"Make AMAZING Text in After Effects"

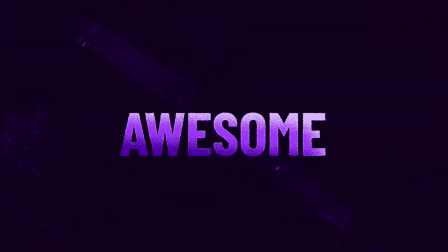[0:00]
I'm going to show you how to create this awesome text in After Effects.
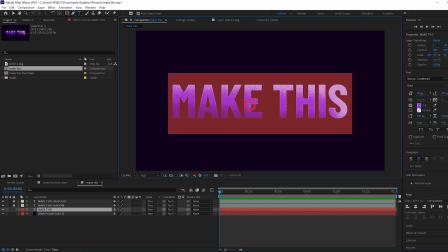[0:03]
We will add light and shadow to the text and we will make it editable so you can reuse it in whatever projects you want.
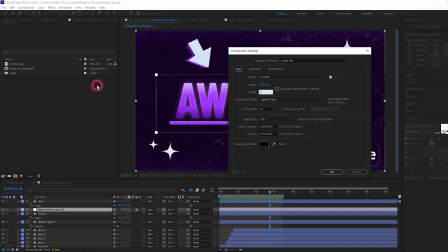[0:09]
Let's jump in. So let's create a new composition and straight away we're going to create some text.
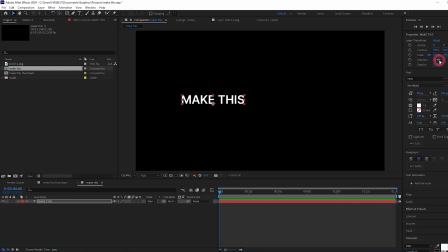[0:15]
I'm just going to type make this. Let's center it using the align tool. I'm going to center the anchor point just out of force of habit by pressing control double clicking pan behind. Let's select the text press s and scale it up a bit.
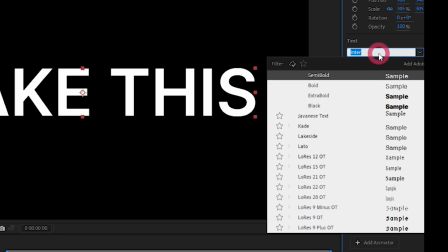[0:30]
Now we need to choose a font but I'm going to choose a condensed font because it makes it taller and I just think it looks nicer for this kind of thing.
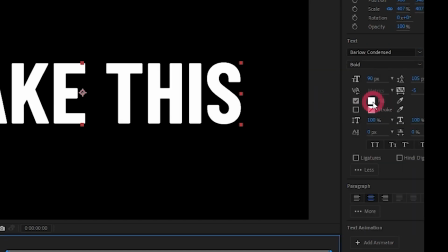[0:37]
Next let's select a color for our text so I'm coming over here to the fill option and I
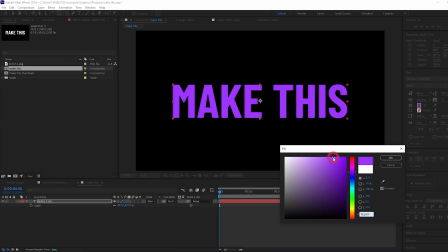[0:41]
already have a color in mind so I'm just going to paste in the hex code here but you can pick whatever color you want.
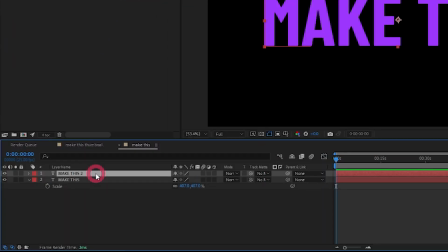[0:46]
Press ok. Now let's duplicate this text by selecting it and pressing ctrl d and let's rename it to make
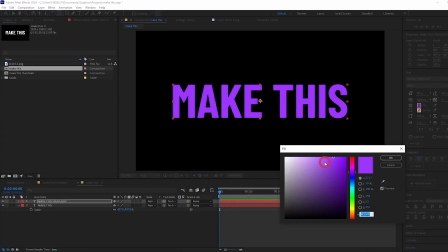[0:53]
this highlight. let's change this to a much lighter color
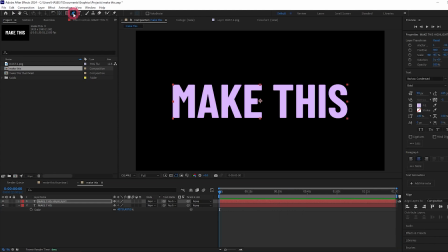[0:58]
not quite white but close to it so let's select our pen tool and now let's draw
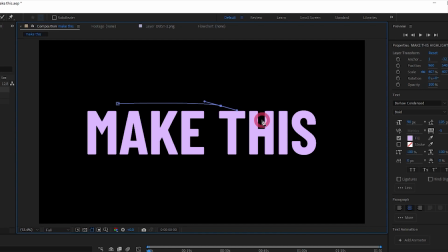[1:03]
a mask so that we're kind of isolating one corner or edge of the text as if we had a light source up here and we're selecting which parts of the text the light would hit and
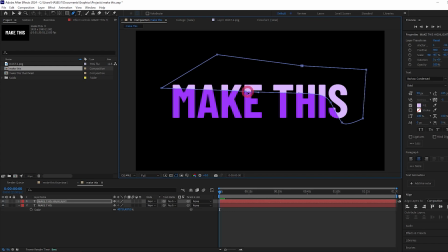[1:16]
we can adjust this by dragging the points around now this doesn't look great right now so what we need to do is come to the blending mode
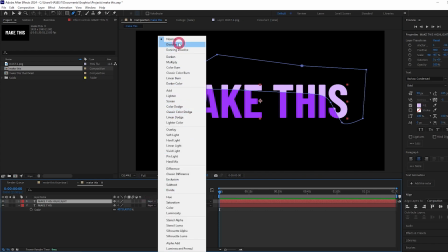[1:24]
for this and select dissolve and it still doesn't look great so
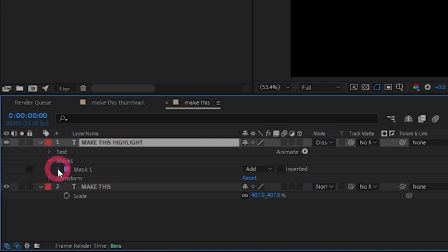[1:29]
let's twirl it down come down to the mask and increase the
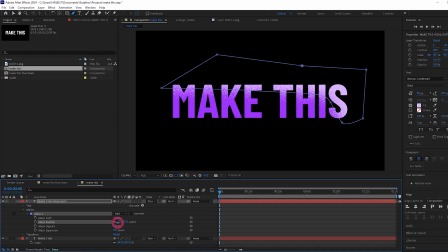[1:33]
feather amount and just adjust this to how you want it I'm gonna go for around 20 pixels and now we're gonna do the same thing but for the shadow so let's again duplicate the make this text drag it below and let's rename this to shadow and again we got the pen tool selected and let's make another mask.
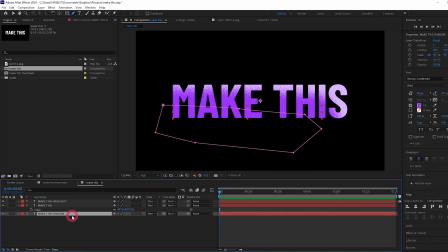[1:55]
Maybe something like this. Now we want to make the shadow the same color as whatever our background is going to be. Right now it's black but I think let's create a background which is just a super dark shade of the purple that we're using for the text.
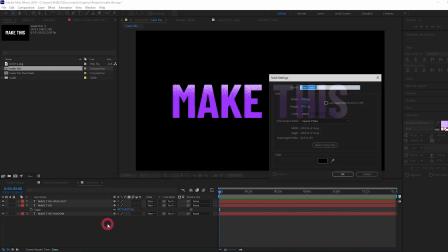[2:09]
So I'm going to press ctrl y to make a solid.
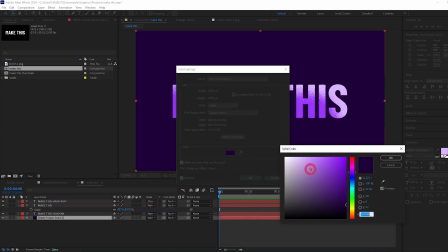[2:14]
Let's change the color I'm going to paste in the purple I used for the text and just bring it right down here to a really dark version of that purple. I'm also going to just Ctrl-C to copy that hex code.
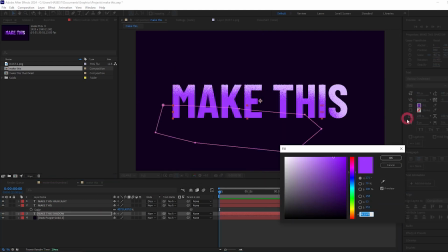[2:26]
And now for the shadow, let's change the fill color to that same dark purple.
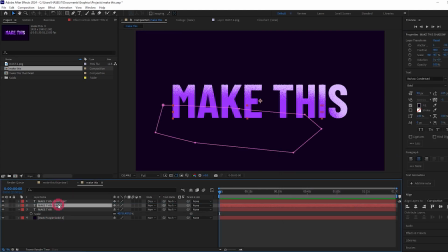[2:31]
And you can't see anything at the moment. That's because we need to drag it on top of the main text layer. And let's twirl it down just like we did for the highlights and increase the feather again to 20 or whatever value you used.
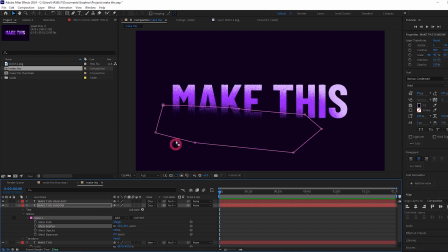[2:44]
And I'm going to change the blending mode to dissolve just like we did for the highlight and again we can move this around a little bit If you're
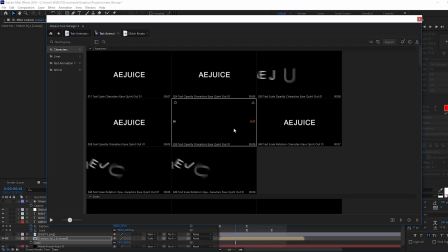[2:52]
feeling lazy and you just want some one-click text animations check out ae juice They have an insane amount of resources that can really level
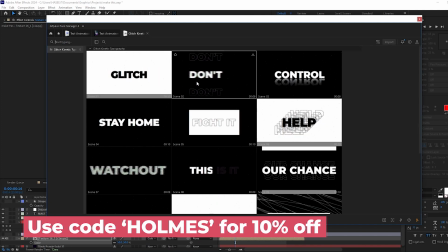[2:59]
up your projects. My personal favorite is the glitch kinetic typography pack I mean look at these they are genuinely really cool They even
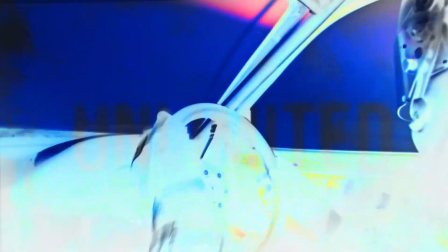[3:06]
have a free version of the plug-in with over 500 drag-and-drop assets such as animation presets scripts VFX,
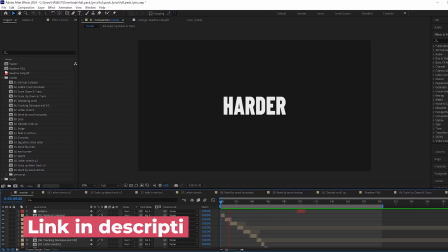[3:12]
sound effects and more. I also have a pack of 20 text animations available on my Gumroad, so go check that out as well.
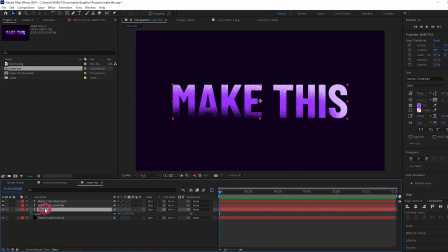[3:18]
Now back to the video. Next we're going to come back to our main text layer.
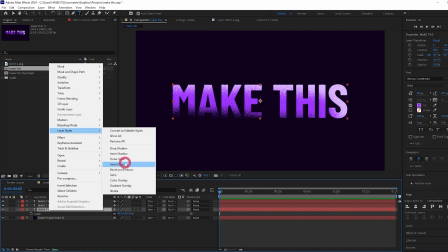[3:23]
Right click, add a layer style and choose inner glow. Let's twirl down the inner glow options.
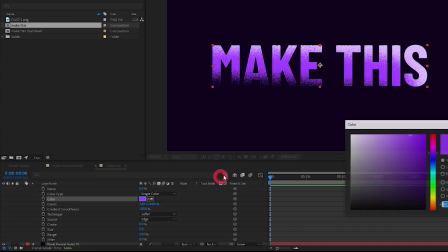[3:30]
Let's eye drop the color to our purple and make it a light version of our purple.
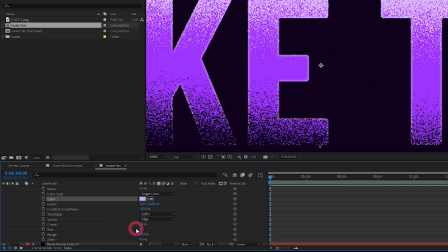[3:35]
Let's zoom in so we can see the glow a little bit better. We can change the size if we want to.
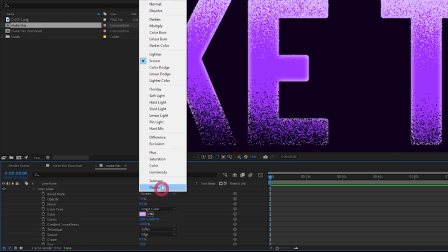[3:40]
I'll up it to about 10. And again, let's change the blend mode to dissolve.
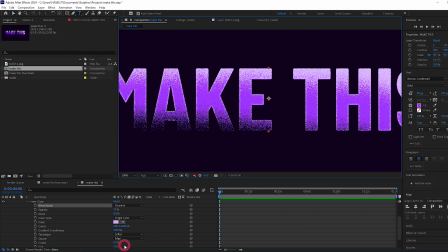[3:45]
This just gives a nice highlight around the text. I think I might lower the size actually to 7.
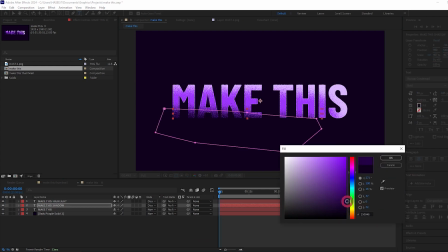[3:52]
I think I might also come back to the shadow and make it a little bit lighter. Something like this.
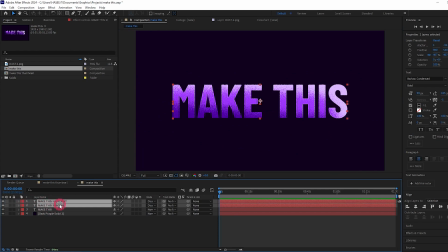[3:58]
I think it's looking nice. Let's change the label color of the highlight and shadow to something else just to make things a bit neater.